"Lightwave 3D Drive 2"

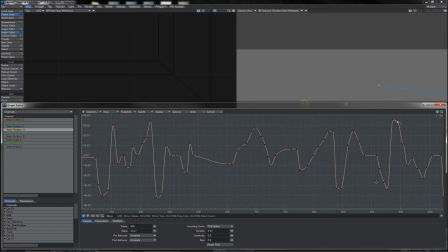65:43 Make sure that one move, especially when you're swinging between extremes, as you see, the swing at the outermost point is kept nice and clean. And perhaps at points like this where you've got a double turn,
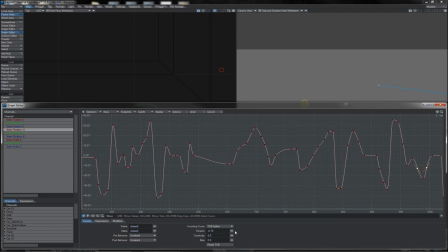65:57 you can push those in between keys negative like this to really give some pop to how the turn takes place there. There you go, bringing things in nice and neatly here,
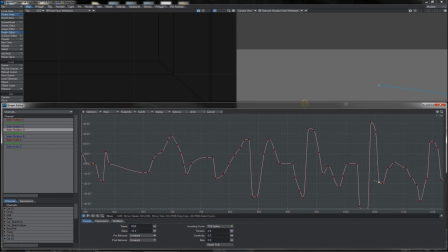66:10 working carefully through all of the extreme points so as we don't get any ugly lumps taking place in our motion. As you can see, of course, from the graph, it is largely a whip one way, whip back, whip the other, and, you know,
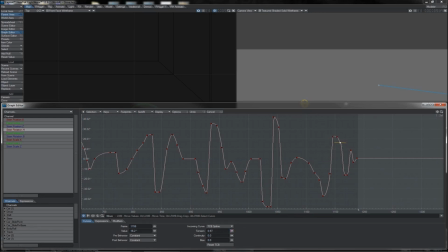66:26 maintain various holds at various points. And that is largely what we are getting here.
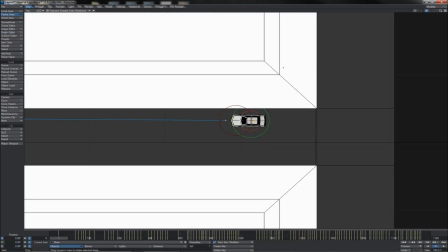66:33 So with that done, we should be pretty much complete.
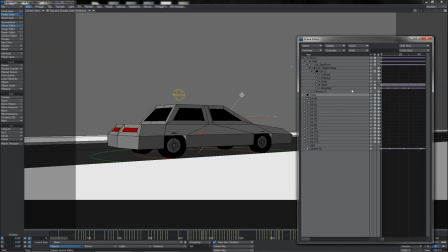66:36 What I'm going to do is I'm just going to switch to the chase camera, which I parented in here to the actual rig of the car to look at it.
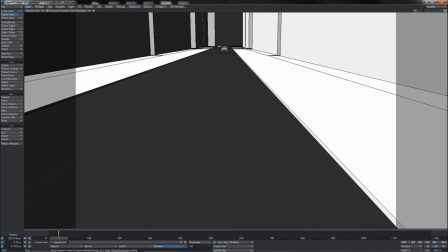66:45 I'm just going to bring this across to the front side so as I can actually look at him from the front edge
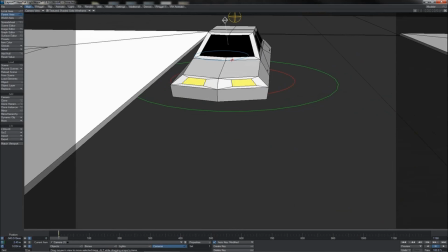66:51 with his steering and everything else taking place.
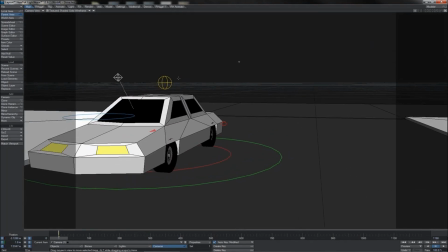66:56 So this should give me a better idea of what he's looking like. So we'll watch him from this view here.
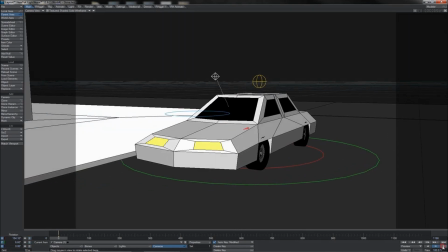67:02 And so let's give him the playback and see what we get. So we're going along, turning.
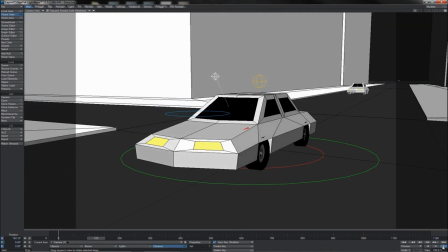67:07 Yeah, wheels are looking reasonably decent. Coming round.
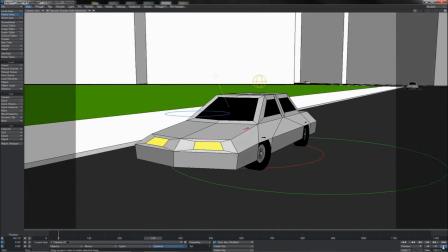67:12 Yes, that's a nice little turn there. Again, of course, the camera is largely locked to the car, so of course it turns with it,
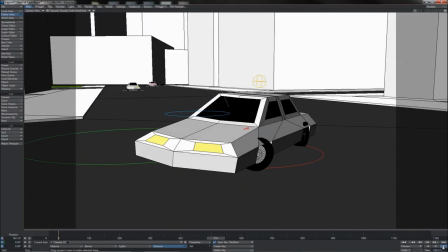67:21 but we still should get a decent idea of what those wheels are doing. We see certainly where he's taking those hard corners there and having to make his corrections.
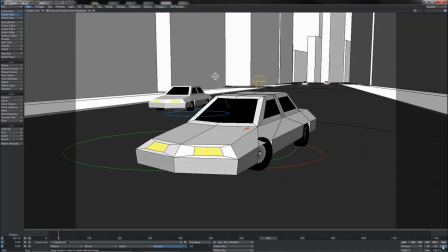67:29 They are working out pretty well. That's good through there. A little bit of a wibble on the steering.
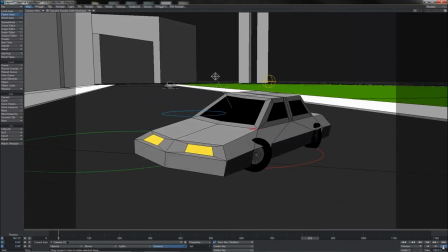67:35 Coming round again. Yeah, we see that hard correction that he's having to make.
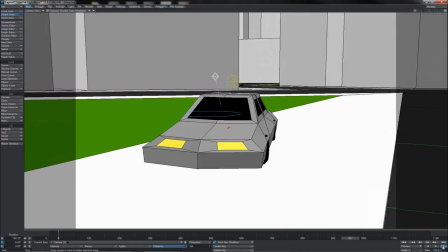67:41 Wonderful little overshoot there. Yeah, a little bit of a drift.
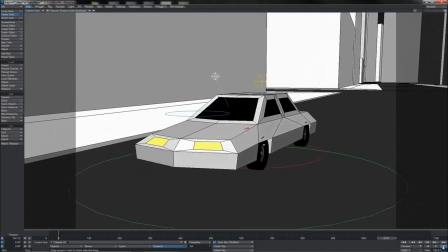67:46 Ooh, really fighting around that corner there, which is what we want. That's good.
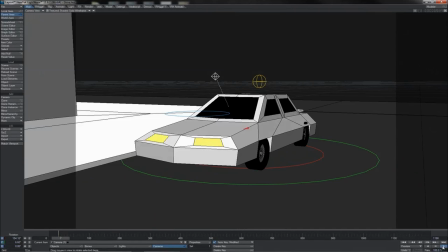67:51 Again, some corrections in there. So that is looking pretty decent so far, I think.
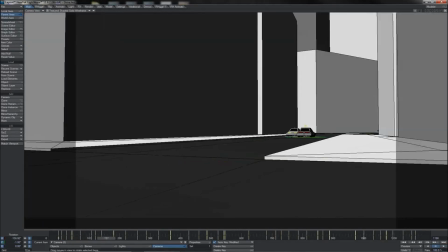67:56 At this point then, we really are pretty much, you know, done with our guy here.
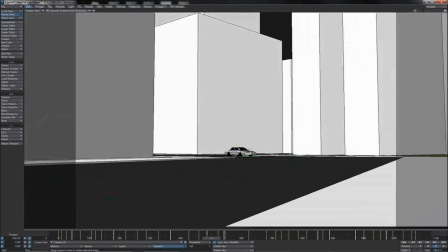68:02 We've, you know, worked a lot on getting, you know, decent speed throughout to try and, you know, maintain some constancy to his action.
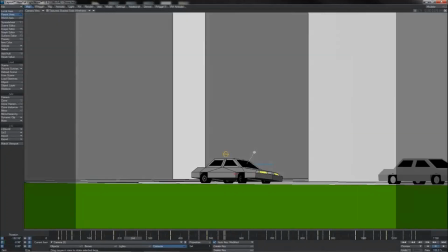68:10 We've worked on the body mechanics of the physics to get the, you know, body roll and things like tail slide and whatnot going in there.
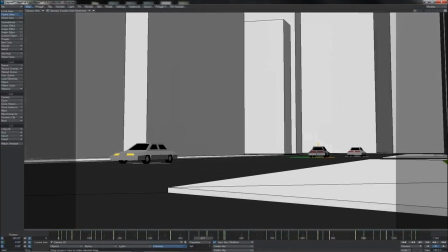68:18 But we're also using that to try and create some sort of, you know, feeling of character and intention.
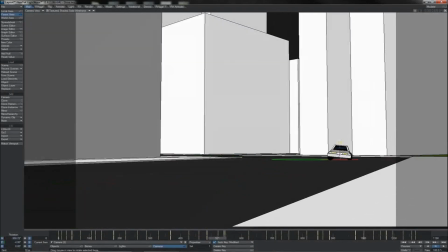68:26 Clearly this guy, you know, the way that he's driving, he's really going for it hell for leather.
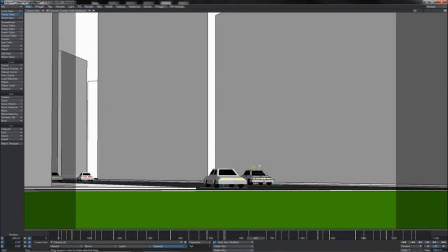68:30 He's either mental and showing off, or he's doing some sort of a getaway or something like that,
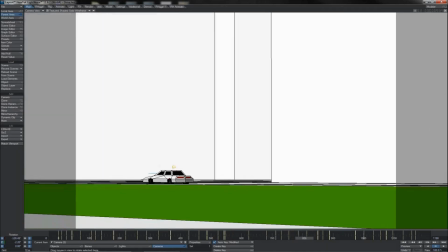68:36 or he's just, you know, trying to set some sort of personal best time, who really knows.
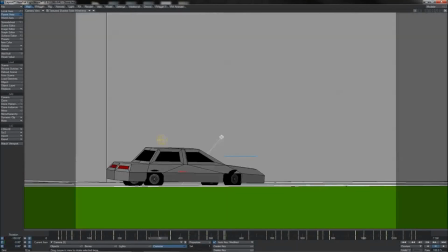68:41 But any which way you cut it, you do of course get the very clear feeling that this guy is in quite a rush.
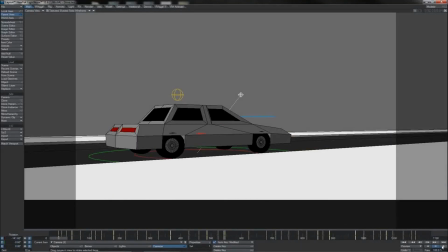68:47 So all that remains is to give it a final playback, watch it all the way through and see what we think of it.
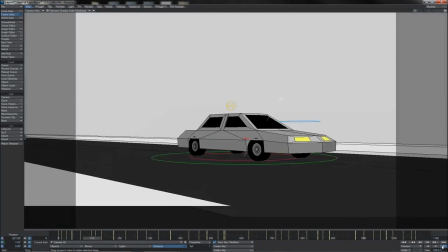68:53 So he's nice and fast off the opening gate there and coming along the opening straight, looking good, building up speed and into the first bend here.
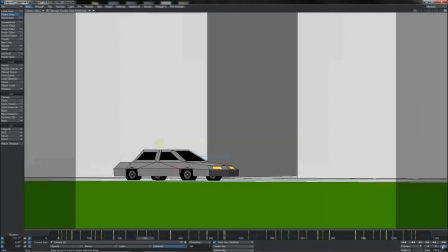69:02 Takes that quite quickly, good lean on the body, he's coming along, second bend, yup,
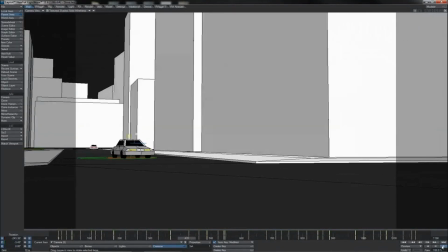69:08 nice skillfully through there, first corner, quite quick, but he holds it together nicely.
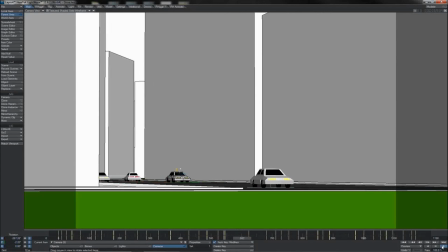69:14 Chicago, very fast indeed, coming up to the hammerhead, slowing down a lot, but sometimes the slower it looks, the faster it is.
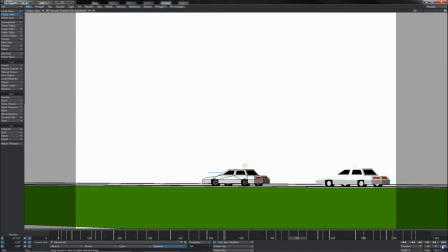69:22 Oh, nice clean line through there, and he's away, coming up to the following corner, takes that rather well as well.
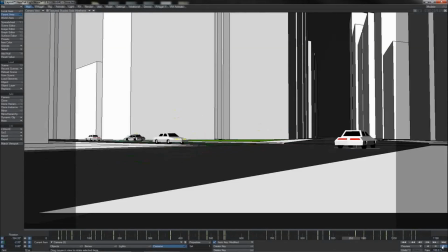69:29 Coming through now to the follow through, bit of lift off there, shifts off over to the pavement, Second to last corner, brakes far too late.
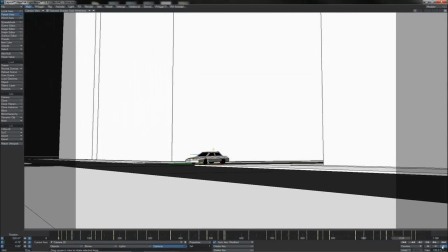69:37 Look at that. Now into Gambon, takes it very fast. Will he hold it? Yes, and across the line.